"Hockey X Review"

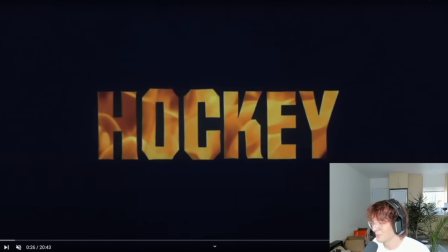(0:01)
Yo, what's up, everybody? Okay, killed my recording of this, and then there was static the entire time. What's up, everybody? Yeah, I think I fixed it now, though, so we should be good. I'll pretend like I'm saying everything for the first time. The Hockey X video, it'll probably be a week old by the time this goes up.
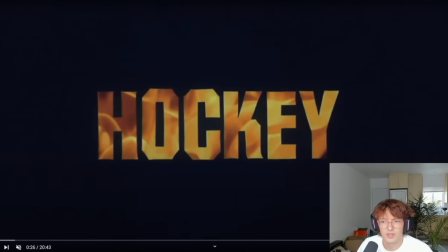(0:21)
I don't know why it's called Hockey X. I'm not really sure what the deal with that is. I mean, it was Hockey 1, 2, and 3, right? And now we're at Hockey 10. There's a lot of number skipping that happens because certain numbers are deemed like less sexy than other ones.
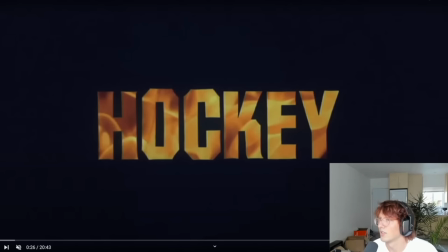(0:37)
You know, I think everybody avoids the number 9. Like, I don't think there was no Windows 9 and there's no iPhone 9 either. And I think that's like human psychology. If you buy the number 9, then it's like, well, I might as well wait for the number 10.
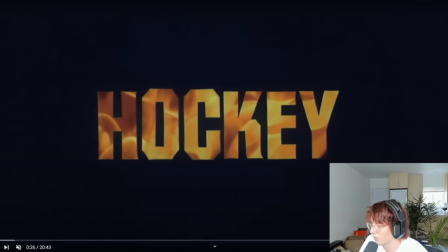(0:51)
But then when it comes to hockey videos, 4, 5, 6, 7, 8, and 9. I don't know. Maybe this is going to be the last hockey video or something. So they just decided to finish it with 10. Anyway, this is a hockey video by George Pukas.
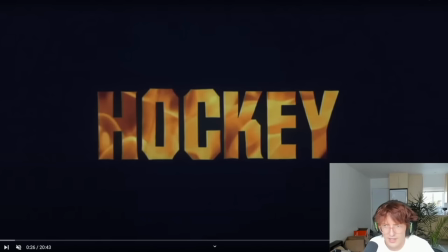(1:10)
I don't really know what that's supposed to mean, but that's Benny Magliano. He has a number of pseudonyms for some reason. I don't. He doesn't like to put his name on stuff. He seems like a little bit of a weird guy, a man of mystery.
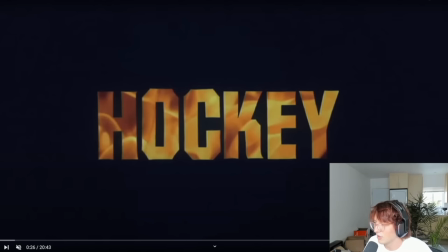(1:24)
A video like this. There's so much internet sleuthing, searching old movies for like image sources. The look of hockey, which is Benny Magliano's aesthetic pretty much, is like very 70s, 80s,
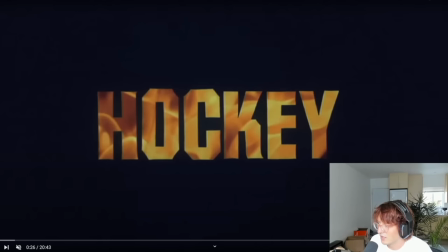(1:38)
90s, like sort of VHS-y type of like Goosebumps, disposable photos, those sorts of things. He likes all of that. I wouldn't call it like a filter necessarily, but the way that he treats the video files has a really like specific look in skateboarding to it now,
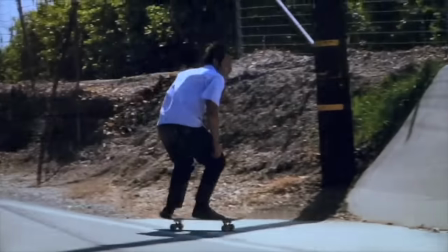(1:55)
and I think he draws a lot of inspiration from the older movies. He wants it to look kind of old, but he doesn't overdo it.
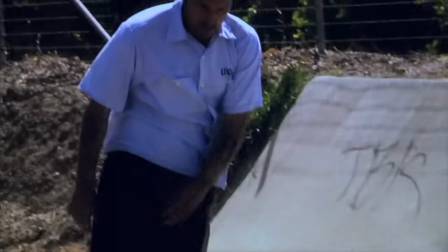(2:03)
You can tell like this is the product of like years of tinkering and like just perfecting.
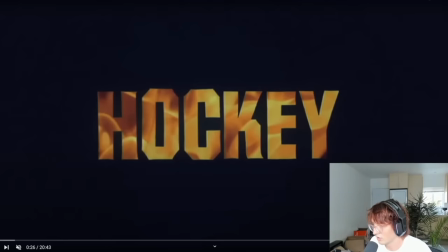(2:11)
I think this video looks very, very good. I think he also does a really good job on the sound design as well, all the transitions and stuff. Like there's a it's very immersive and ambient, the entire thing.
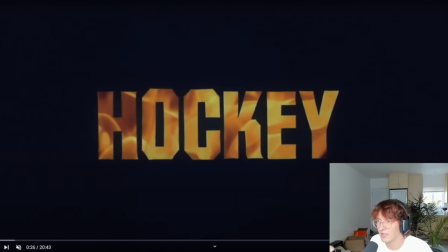(2:26)
And all of this is coming from somebody who doesn't really, just from the graphics and stuff, I'm not the biggest fan. Comes across as like kind of a little too serious for my taste. However, I think that in the video format, I really appreciate how seriously Benny Magliano,
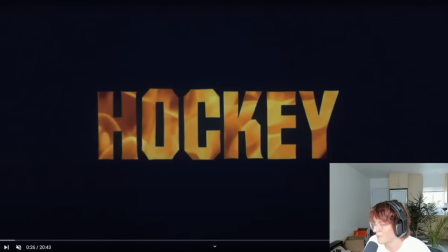(2:42)
or Mr. Magliano, Benny Magliano, I don't know which I should say. Magliano sounds like if I don't pay him the proper respect, I'm gonna get whacked. Okay, so yeah, this is a 20-minute video. There's title cards in this video too, and I think they're done very well.
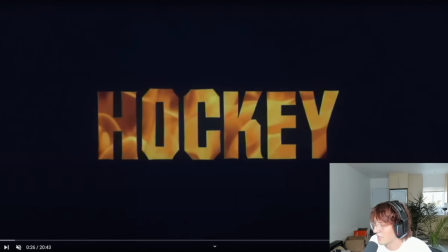(2:58)
There's a lot of talk in skateboarding about whether you should have title cards or not. Most of the people, I think, are in favor of them. And I would imagine that a lot of people that make videos sort of view them as this annoying thing that you have to deal with. But in this video, they're incorporated really creatively.
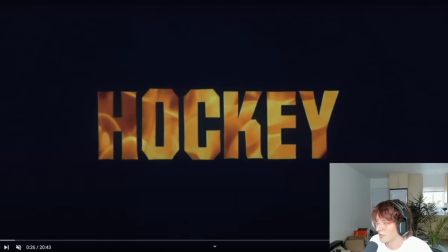(3:17)
They become part of the character and theme of the video. They give you like a little teaser of each skateboarder's like personality, or at least their role in this video. Other video makers, if they want to try to get creative as well, could probably challenge themselves to use the title card
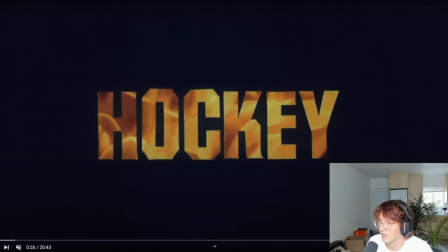(3:37)
as something to excel your video instead of seeing it as something that is kind of an annoyance.
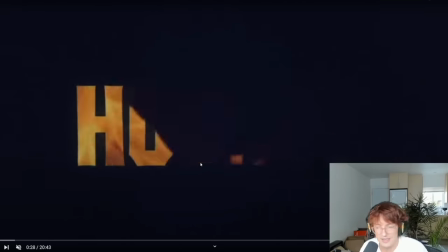(3:44)
So the first skater in the lineup is John Fitzgerald.
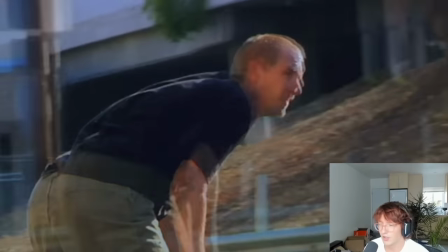(3:49)
He's a large man. He's a big guy.
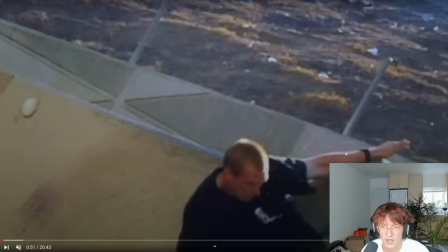(3:51)
Even though this video is serious, there's still like a very good sense of humor to the video, like this sideways cropping with the feet flying in the air.